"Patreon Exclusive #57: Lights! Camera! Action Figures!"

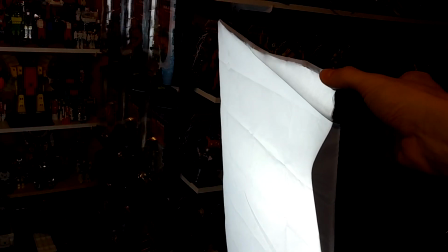498s
So in behind the soft box,
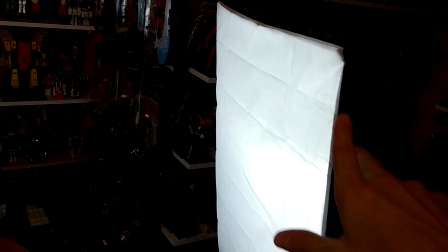501s
and again you can see the whole screen is going dark here to try to compensate for this camera,
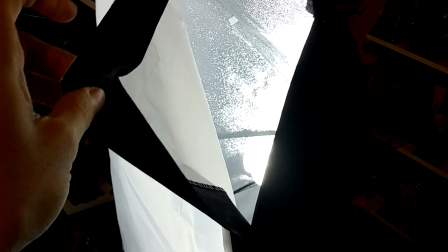507s
this phone camera lens looking right into the light. But these soft boxes come off, and inside there is a bulb.
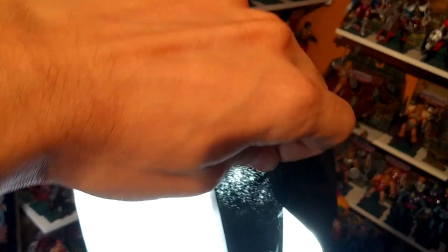517s
And for those that don't know much about photography and filmmaking,
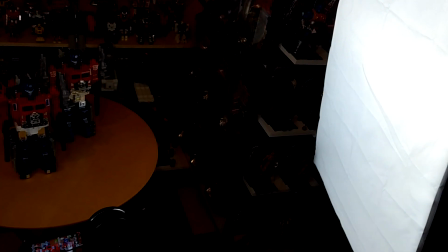522s
when you use a softbox like this, it does exactly what it looks like it's doing here.
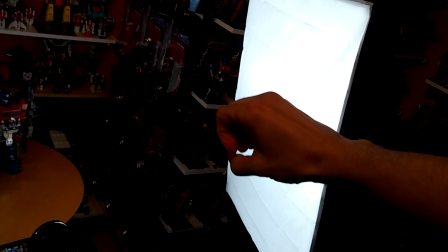528s
It just takes that one little center point of light,
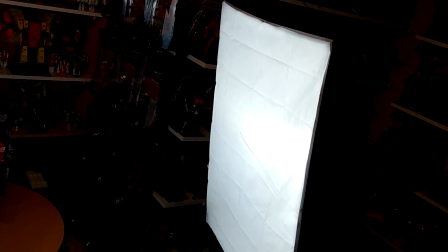533s
and it makes it so that you actually got a giant light bulb, basically.
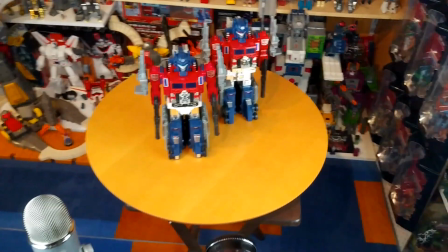537s
A giant light source that lights everything
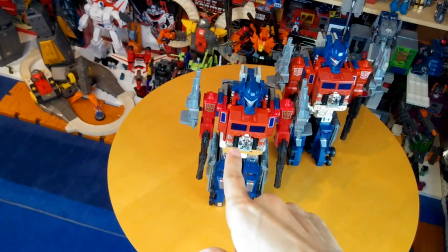542s
uniformly, instead of giving you a hot spot, as they call it.
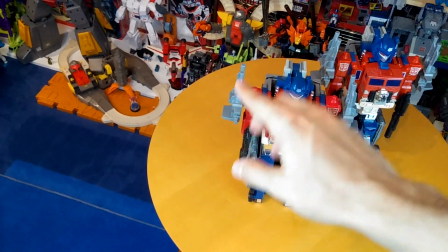547s
So just like one really bright spot, and then everything else isn't lit all that well.
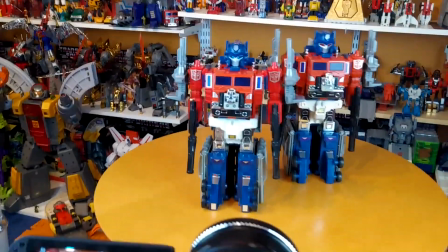552s
So the advantage of using lights like that,
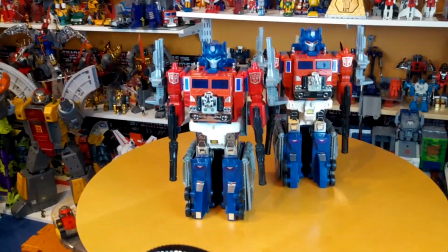556s
because I get a lot of comments of people saying your stuff looks like it's in great condition, it's amazing, it's mint.
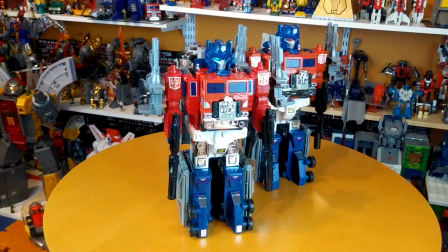562s
Some of my stuff isn't all that mint. It's just that I'm lighting it, I think, a little bit better than some of the other people who feature these same things.
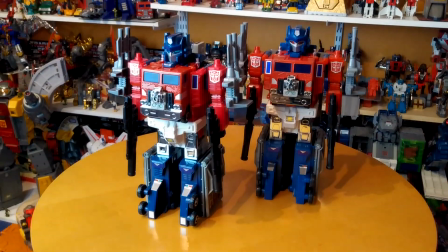571s
So when we turn the lights off,
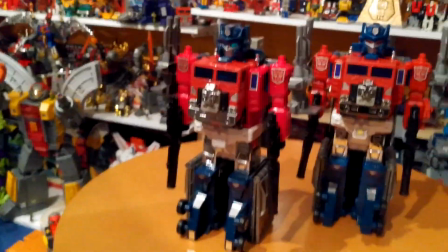576s
usually what happens is that people are just using above room light.
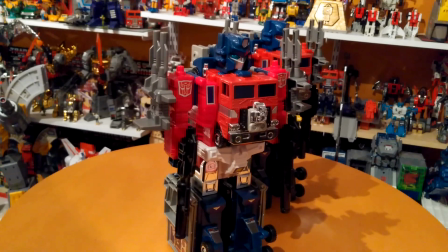583s
And that's what I call stark lighting.
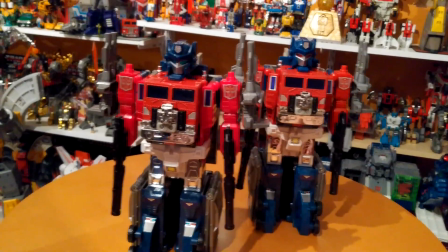586s
The light is just coming from above, and it doesn't make things look pretty, doesn't make them look fun.
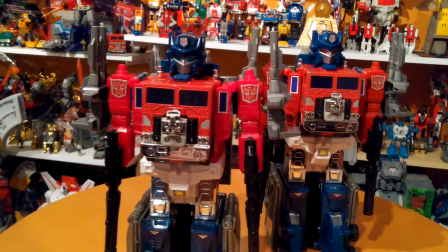594s
It just kind of, it makes them look stark, serious.
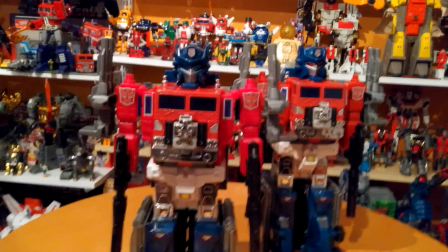596s
On people especially, that's when your your eyebrows, darken your eye sockets.
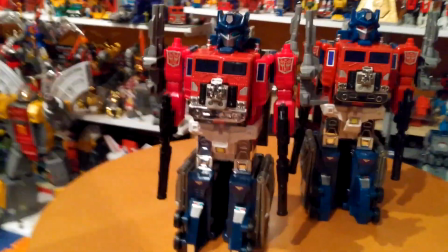603s
It just makes it look a little more scary. So that's the typical light that most people will use.
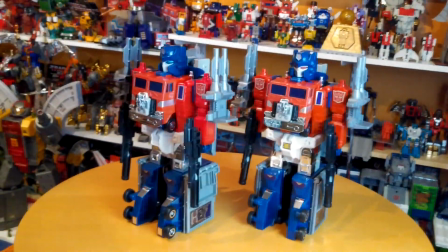610s
And to compare, when we turn on the side lights with softboxes,
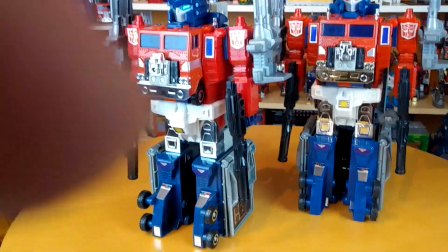616s
everything, and I apologize for this shaky shot here, trying to steady it here,
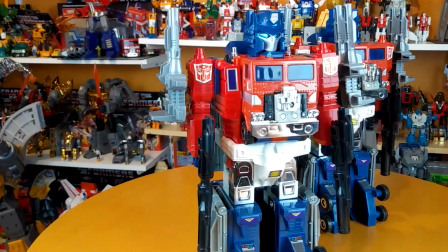622s
but when we light from the sides, then everything is just lit up better.
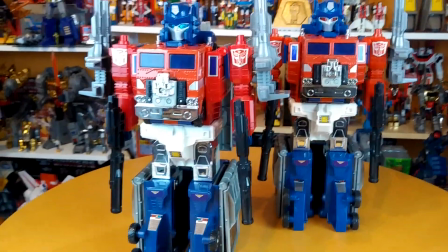628s
Everything looks a lot more spectacular and glamorous. And that's also a big reason why celebrities look as cool and beautiful and gorgeous as they do.
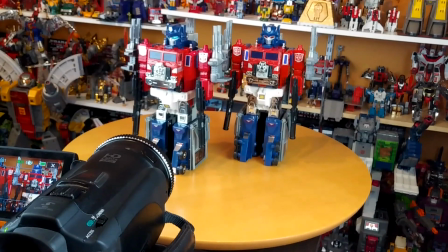636s
It's because they're not being lit like normal, everyday people are being lit. Normal people are lit from overhead.
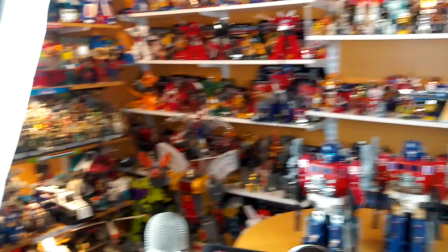643s
Celebrities are lit by lights like this. Usually film sets have three-point lighting.
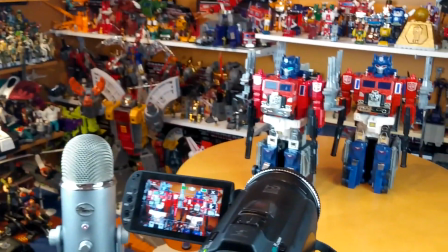650s
There's one in behind too that gives them the background glow to make them look angelic.
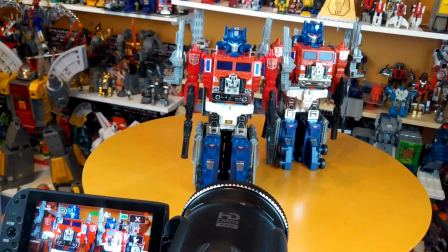654s
So that is another big part of making what you're filming look great.
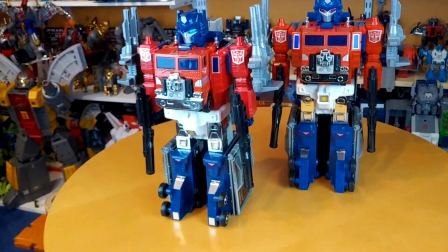661s
And it's important for me because almost every single thing I have here has so much detail in it.
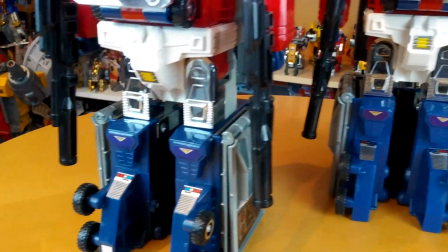669s
So much detail has gone into all of the sculpting that this stuff was just
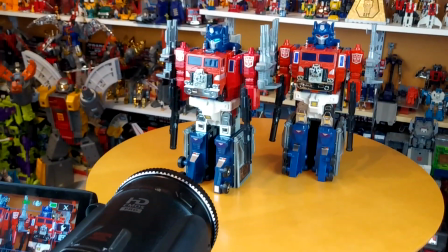674s
made for lots of light to be thrown on it from multiple angles to really bring out the beauty of it.
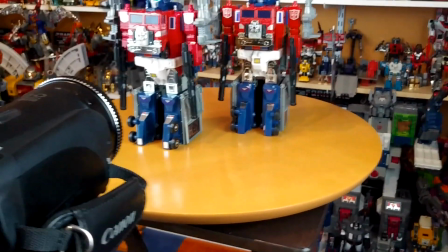683s
So the actual stand that I use is, some people call it a Lazy Susan.
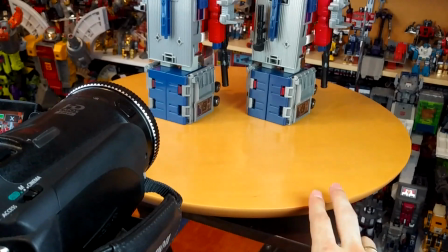690s
With my chats with Steve Glosson, we've called it a Lazy Raoul. I think I'm going to call it a Smooth Raoul from now on, because that's what this thing really is.
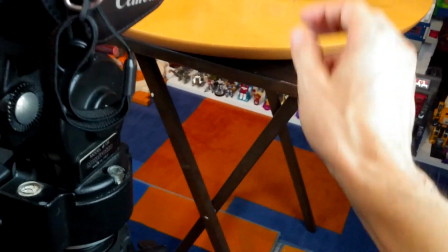699s
It's a Smooth Raoul. And then the stand that it's on is, we'll shut that off or it'll keep beeping.
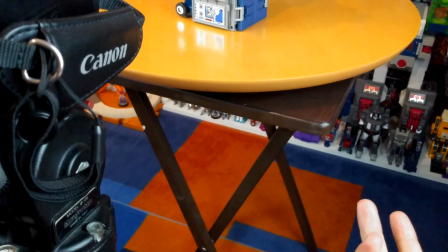708s
The stand that it's on is just like a foldable TV dinner tray, which I like because it's sturdy enough and it's also
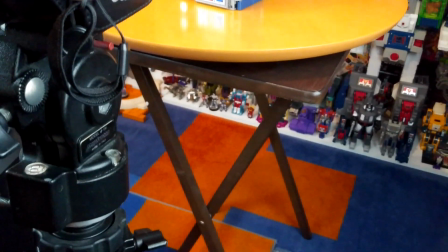716s
collapsible, easy to move, because every time I do a shoot in here,
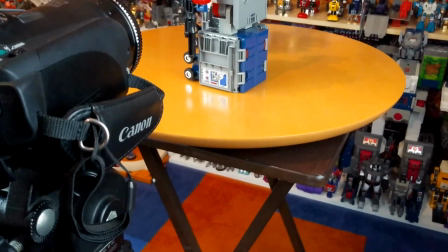722s
I clean everything up, close it up, and just lean it against the wall outside this room.
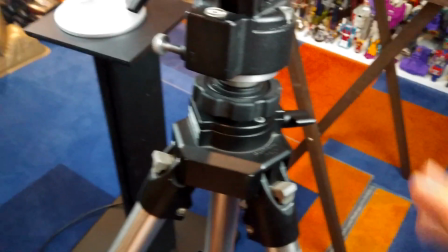726s
So it's nice that it's compact and foldable. The tripod is a Manfrotto.
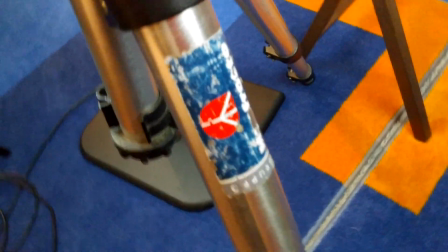734s
There's still part of the sticker here.
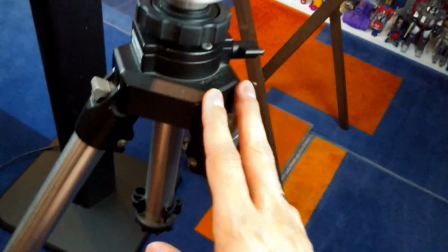738s
And when I got this like 20 years ago, and it's actually made in Italia.